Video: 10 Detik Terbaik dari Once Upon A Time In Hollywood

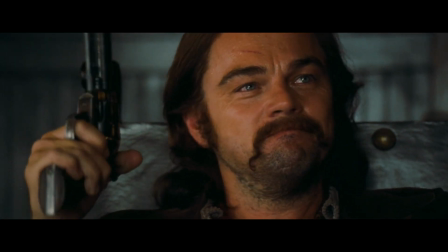12s
Ya, itulah menurut gue 10 detik terbaik dari film ini.
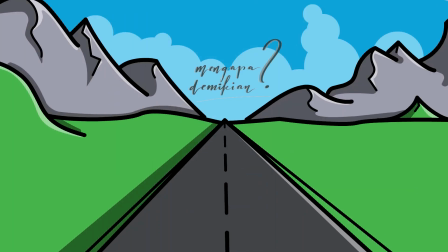17s
Pada kesempatan ini, izinkan Bang Sotoy menggunakan pendekatan berbeda dalam pembahasan.
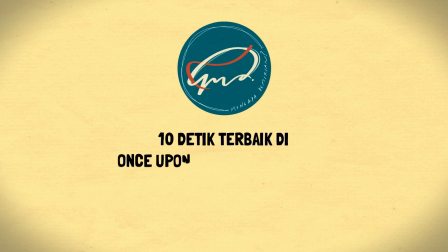23s
Gue asumsikan kalian semua sudah menonton Once Upon a Time in Hollywood. Tanpa banyak basah-basit, langsung aja kita masuk ke pembahasannya.
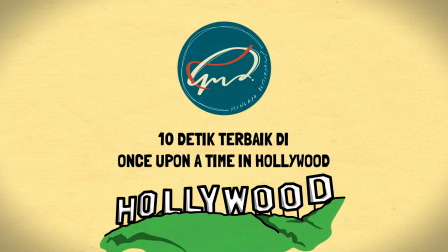32s
Friendly reminder,
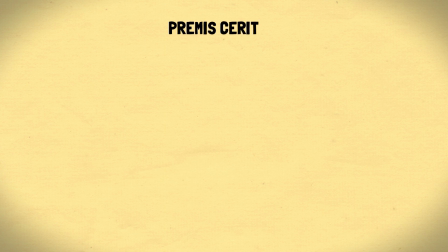34s
film ini secara singkat menceritakan tentang menurunnya karir seorang aktor bernama Rick Dalton bersama sahabatnya yang merupakan stuntman,
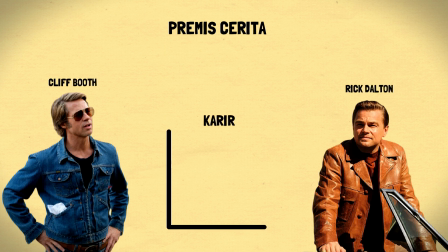43s
bernama Cliff Booth. Singkat cerita, Rick sedang pada set film berjudul Lancer.
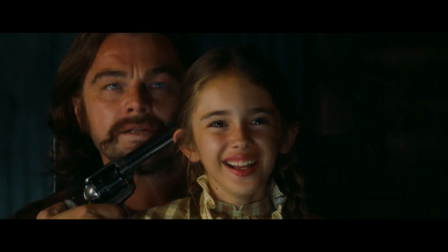49s
Rick diceritakan pada film Lancer sebagai antagonis tidak berperasaan.
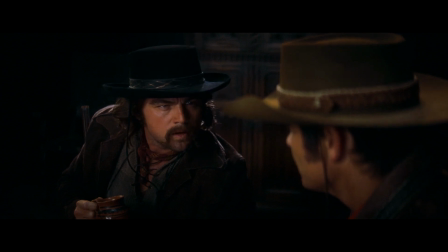54s
Pada salah satu scene sebelum ini, dia mengecewakan banyak kru film dengan penggambilan gambar yang berulang-ulang karena dia lupa dengan dialognya.
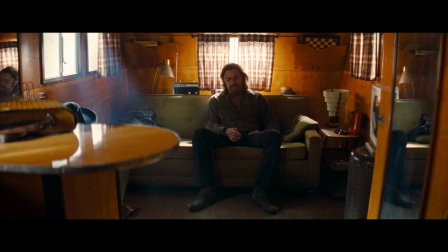64s
Kemudian dia marah kepada diri sendiri dan merenung. Sehingga bisa comeback pada scene selanjutnya Pada scene selanjutnya
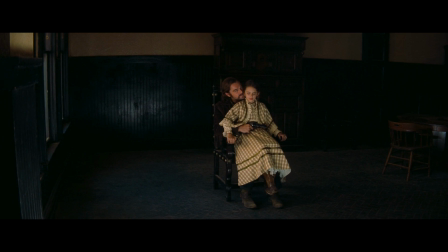72s
diceritakan bahwa Rick sedang bernegosiasi uang tebusan untuk anak kecil yang ia culik
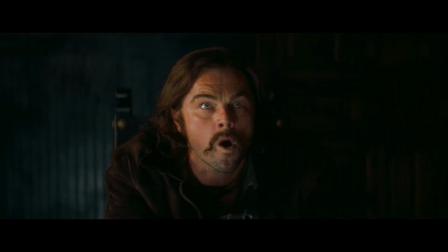77s
Rick pun berhasil menaklukkan scene tersebut dan dipuji oleh semua orang di
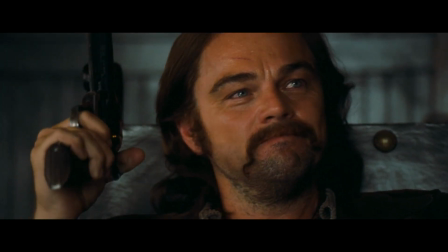82s
set tersebut Nah jadi kenapa sih menurut gue ini adalah 10 detik terbaik dari filmnya
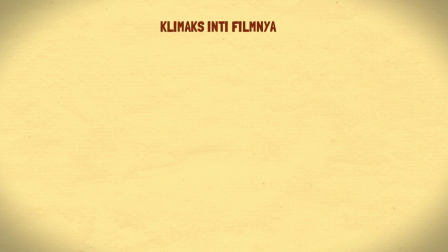88s
Karena melalui 10 detik ini kita mendapat klimaks dari intisari filmnya Dimana inti
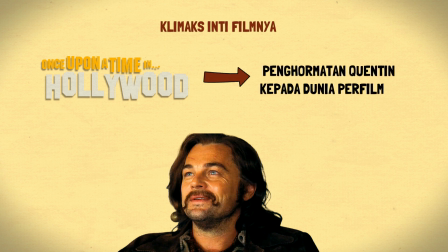94s
sehari film ini adalah penghormatan Quentin kepada dunia perfilman Scene ini sangat-sangat sederhana,
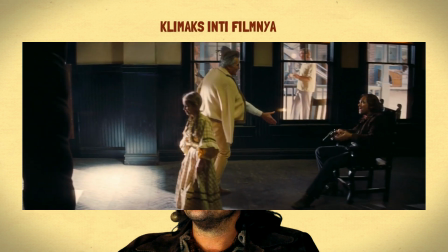101s
tetapi menurut gue sangat powerful Karena jika kita telah ah lagi secara mendalam,
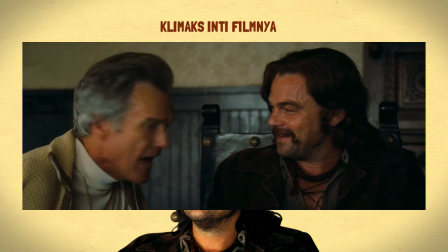107s
scene perkelahian mereka dengan hipis Sebenarnya bisa dibilang
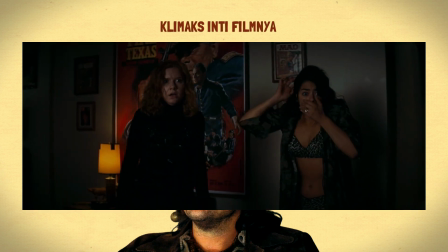112s
bukanlah klimaks utama yang ingin disampaikan oleh Quentin Iya sih,
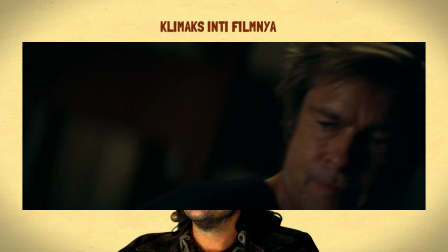116s
memang kalau dari segi cerita di filmnya, scene tersebut merupakan klimaksnya Namun menurut gue scene klimaks ini bukanlah inti dari filmnya Dan
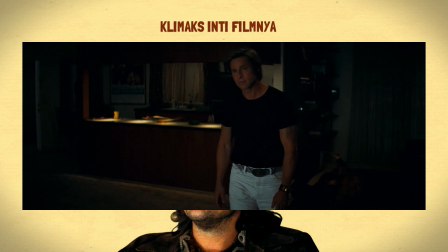125s
Quentin menggunakan scene itu untuk tetap menunjukkan ciri khasnya saja Yaitu kekerasan Oke,
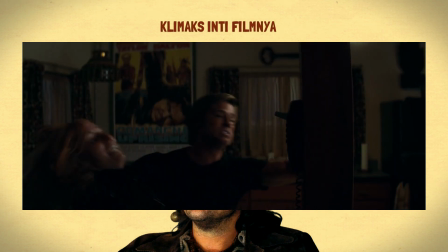132s
balik lagi ke scene negosiasi tersebut
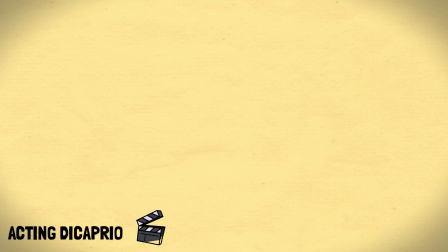138s
Skileo untuk memerankan acting emosional memang sudah tidak perlu diragukan lagi
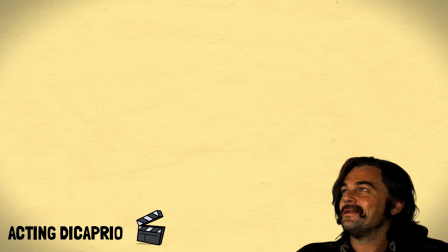143s
Nickname-nya yang diberikan oleh para moviegoers The King of Freakout Sudah beredar dimana-mana
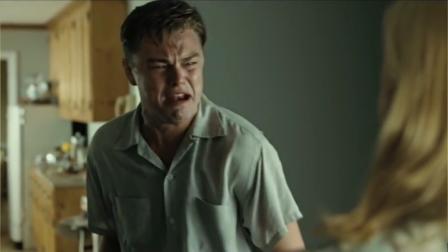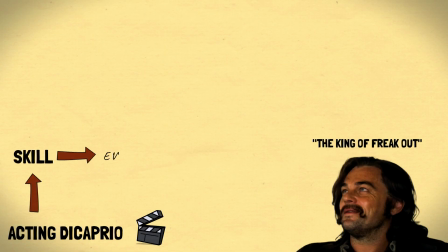159s
Namun pada film ini bukanlah acting freakout tersebut yang ditekankan oleh Quentin Seperti yang kita tahu Kritik paling besar bagi Leonardo DiCaprio Adalah actingnya yang hanya mengandalkan teriak dan emosionalnya itu
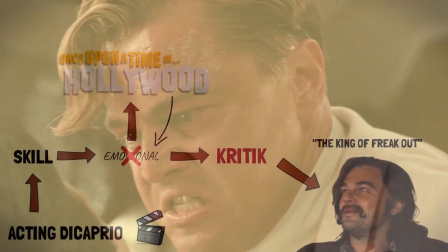173s
Namun Quentin terlihat seperti sengaja tidak mau menekankan acting teriak-teriaknya pada film ini Terlihat dari mukanya yang dipotong dari scene ini
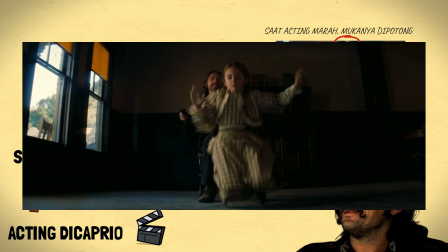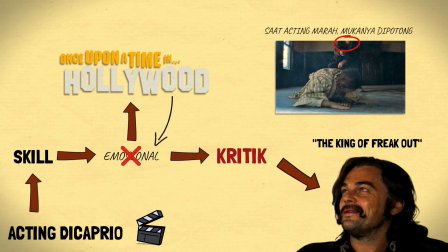192s
Penekanan Quentin pada Leo terlihat sangat berbeda di film ini Coba kita masuk ke scene close upnya Dimana syuting close up adalah
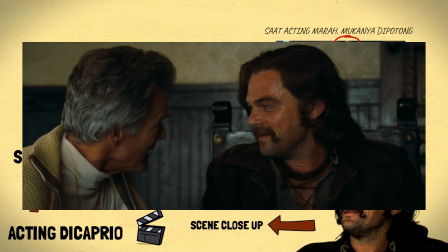200s
salah satu skill paling sulit untuk dilakukan oleh para aktor Dan ternyata ditaklukan juga oleh Leo Di scene close up ini,
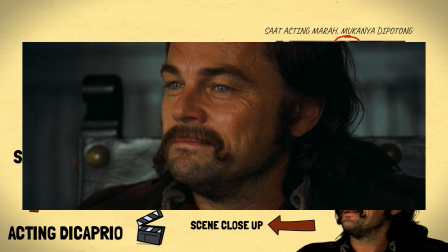209s
dia tidak mengandalkan skill teriak-teriaknya lagi Ekspresi DiCaprio seakan mengatakan bahwa inilah yang gue cari selama ini Inilah gue
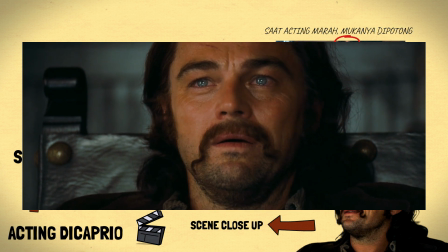218s
yang sebenarnya Dan inilah yang gue kejar dari seni acting Perasaan hangat,
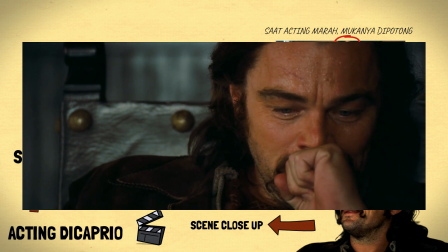223s
haru, terutama kebanggaan pada diri sendiri Seakan keluar dari layar dan menjalar ke diri penonton